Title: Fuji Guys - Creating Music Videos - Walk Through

Now the secret to making all this work and where this is a real lifesaver for you for editing is you have to make sure that you're actually recording ambient sound on all your cameras that are going to be in play.
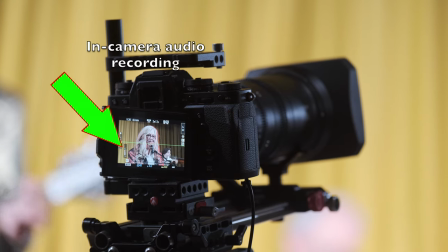Playback go.
Now you're not going to use that sound in the final edit. what you're going to do is you're going to use that sound on all the camera to synchronize all the different takes and that way all the cameras are lined up properly instead of you having to manually move things around.
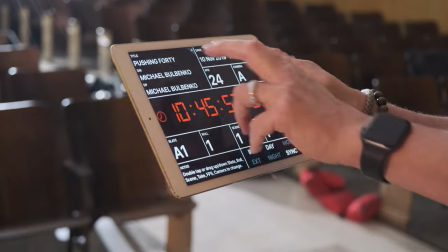The other way to do this is to use you know a motion picture slate with time code on it or something like that but you don't actually need to do this because with the audio track most of the editing software's will automatically synchronize all the takes. It's fantastic. You couldn't ask for anything better. So I strongly suggest do it this way.
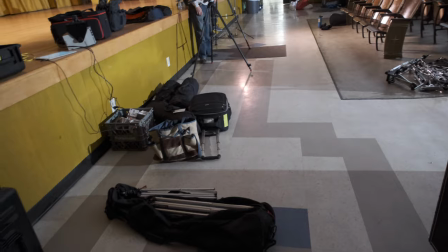Make your life easier, okay? Now when you get to location, as you can see, there is a lot of gear, but it's certainly not overwhelming.
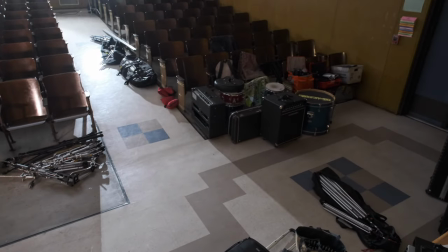This is not a full-blown Hollywood production, but you need to prioritize what's going to get set up first.
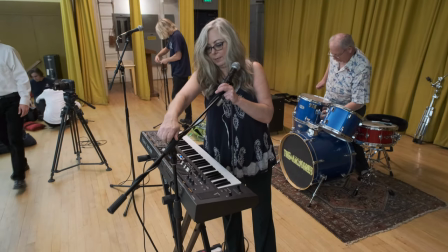So I'm getting the band to set up their equipment first before I can do anything else because there's going to be lights on stage.
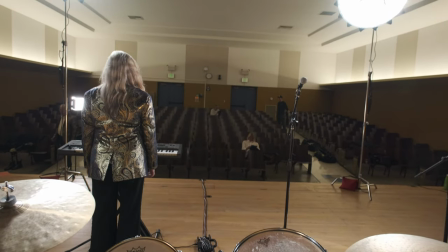Before I get the lights, I need to get the band in position, and then I can start setting up the lights in the front, set that as my main lights, the ones on the side.
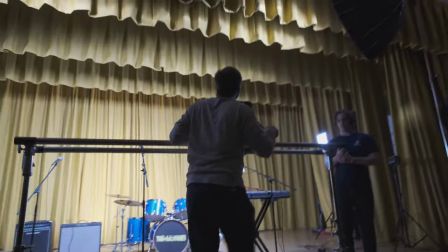I actually use a meter to get everything balanced the way I want. Once the lights are set up, I can then start getting the cameras on stage and wherever else I need them.
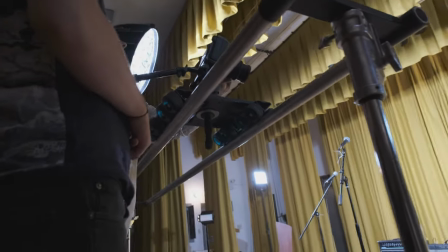So here's a small dolly track, basically two rails with kind of a giant skateboard thing on it.
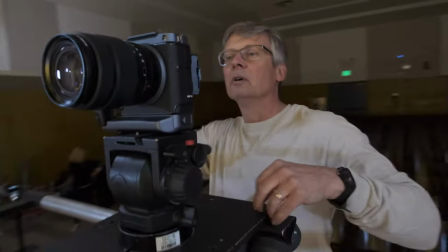And this is my main camera. The A camera is a GFX 100 with the 3264 zoom on it.
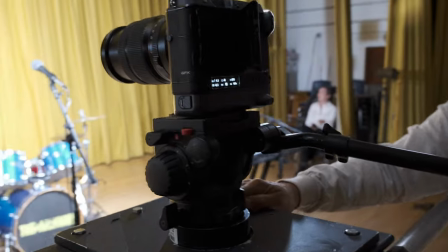So the camera can go left and right and we can zoom in and out and that gives me the main shots.
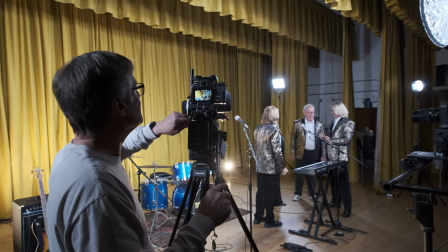The second camera is a Fujifilm X-T3 with the MKX zoom on it.
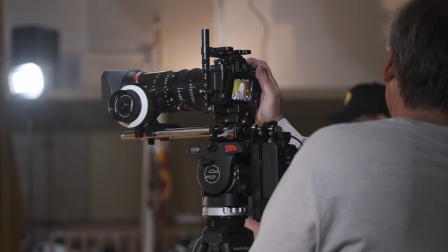I use the 1855 for the most part. It's an awesome movie setup and this camera being on a tripod is going to give me
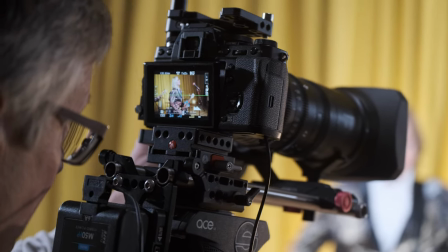a very different look and feel from the GFX100 which is on the Dolly.
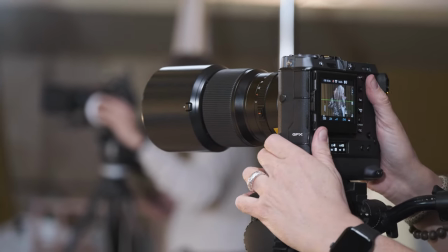But I could also then move the tripod camera wherever I want. I put it on the right.
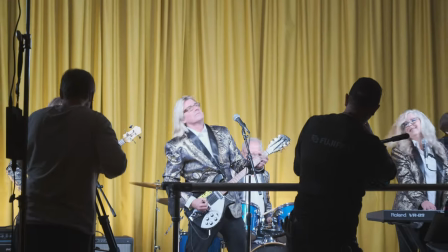I can move it on the left. And what you want to do is you roll both cameras at once.
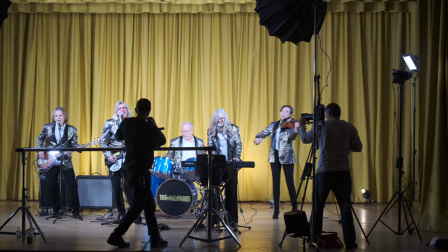And as one camera is moving, one can be steady. You have the cameras focusing on different people at different times.
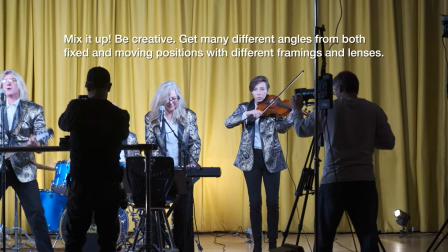And the whole point is to build up a whole bunch of choices of editing options.
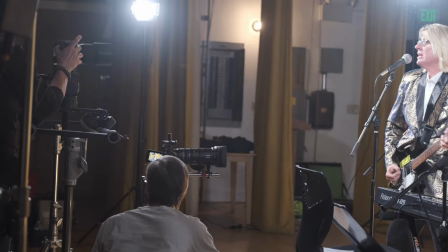I put the camera down low, right underneath the dolly at some point. and then the GFX 100 we did some handheld because
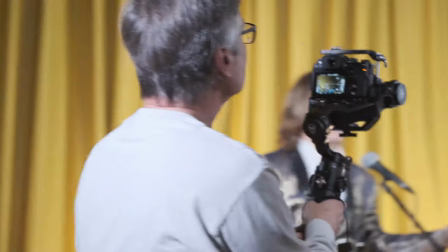it has the IBIS and I also put the X-T3 on a gimbal.
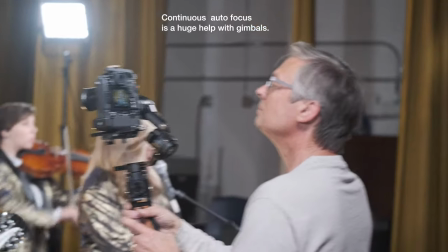The whole point of this is to be able to give me different kinds of movements, different sort of lenses, lots of editing options.
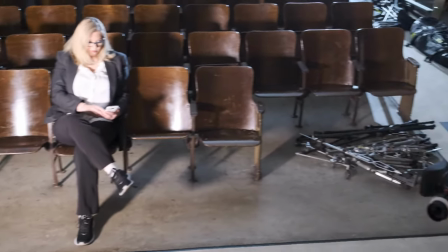A very important shot we had to do was of this mysterious woman that's watching the whole show so that was shot on the floor of the auditorium.
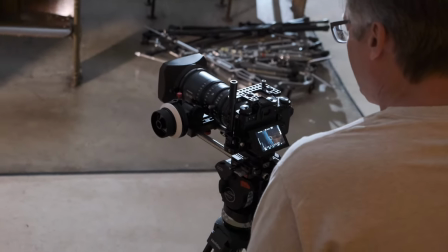So here we had two cameras on tripods as she walks in and sits down and then we filmed the entire performance
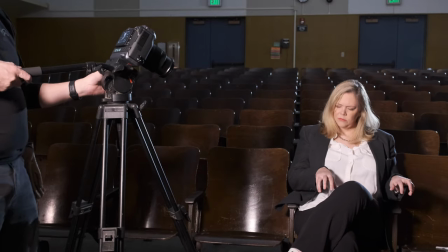of her actually watching the show and going into this dream of sorts where she imagines she's on stage and the dream sequences were really fun so here i decided to go completely
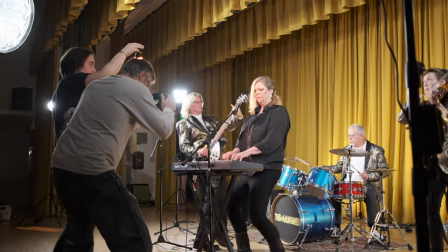handheld wasn't trying to be steady i used a very very slow shutter speed but you also see i have a floating light that was
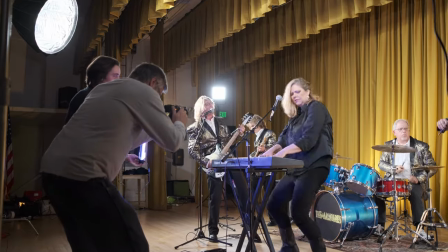giving me lots of different colors as it made it feel more dreamlike and then the very last thing that we shot believe it or not was actually the most
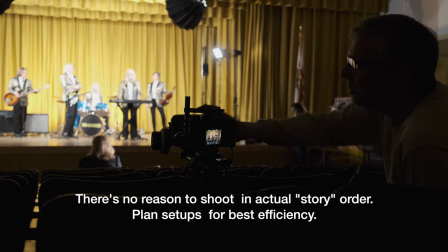important shot and this was the wide angle from the back of the house
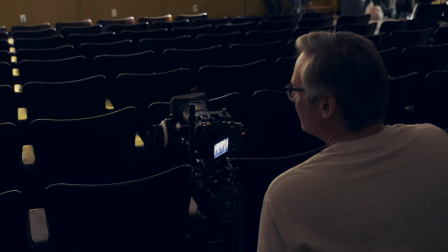looking at the entire stage the entire band you shoot the performance all the way
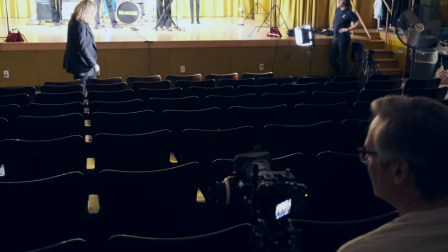through this camera is locked off and this is basically your master camera this is the camera you go back to when you can't get anything
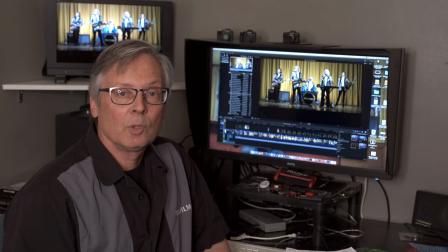else very very important you have to get this shot. Now we're going to go into a little bit of post-production and the basics of editing.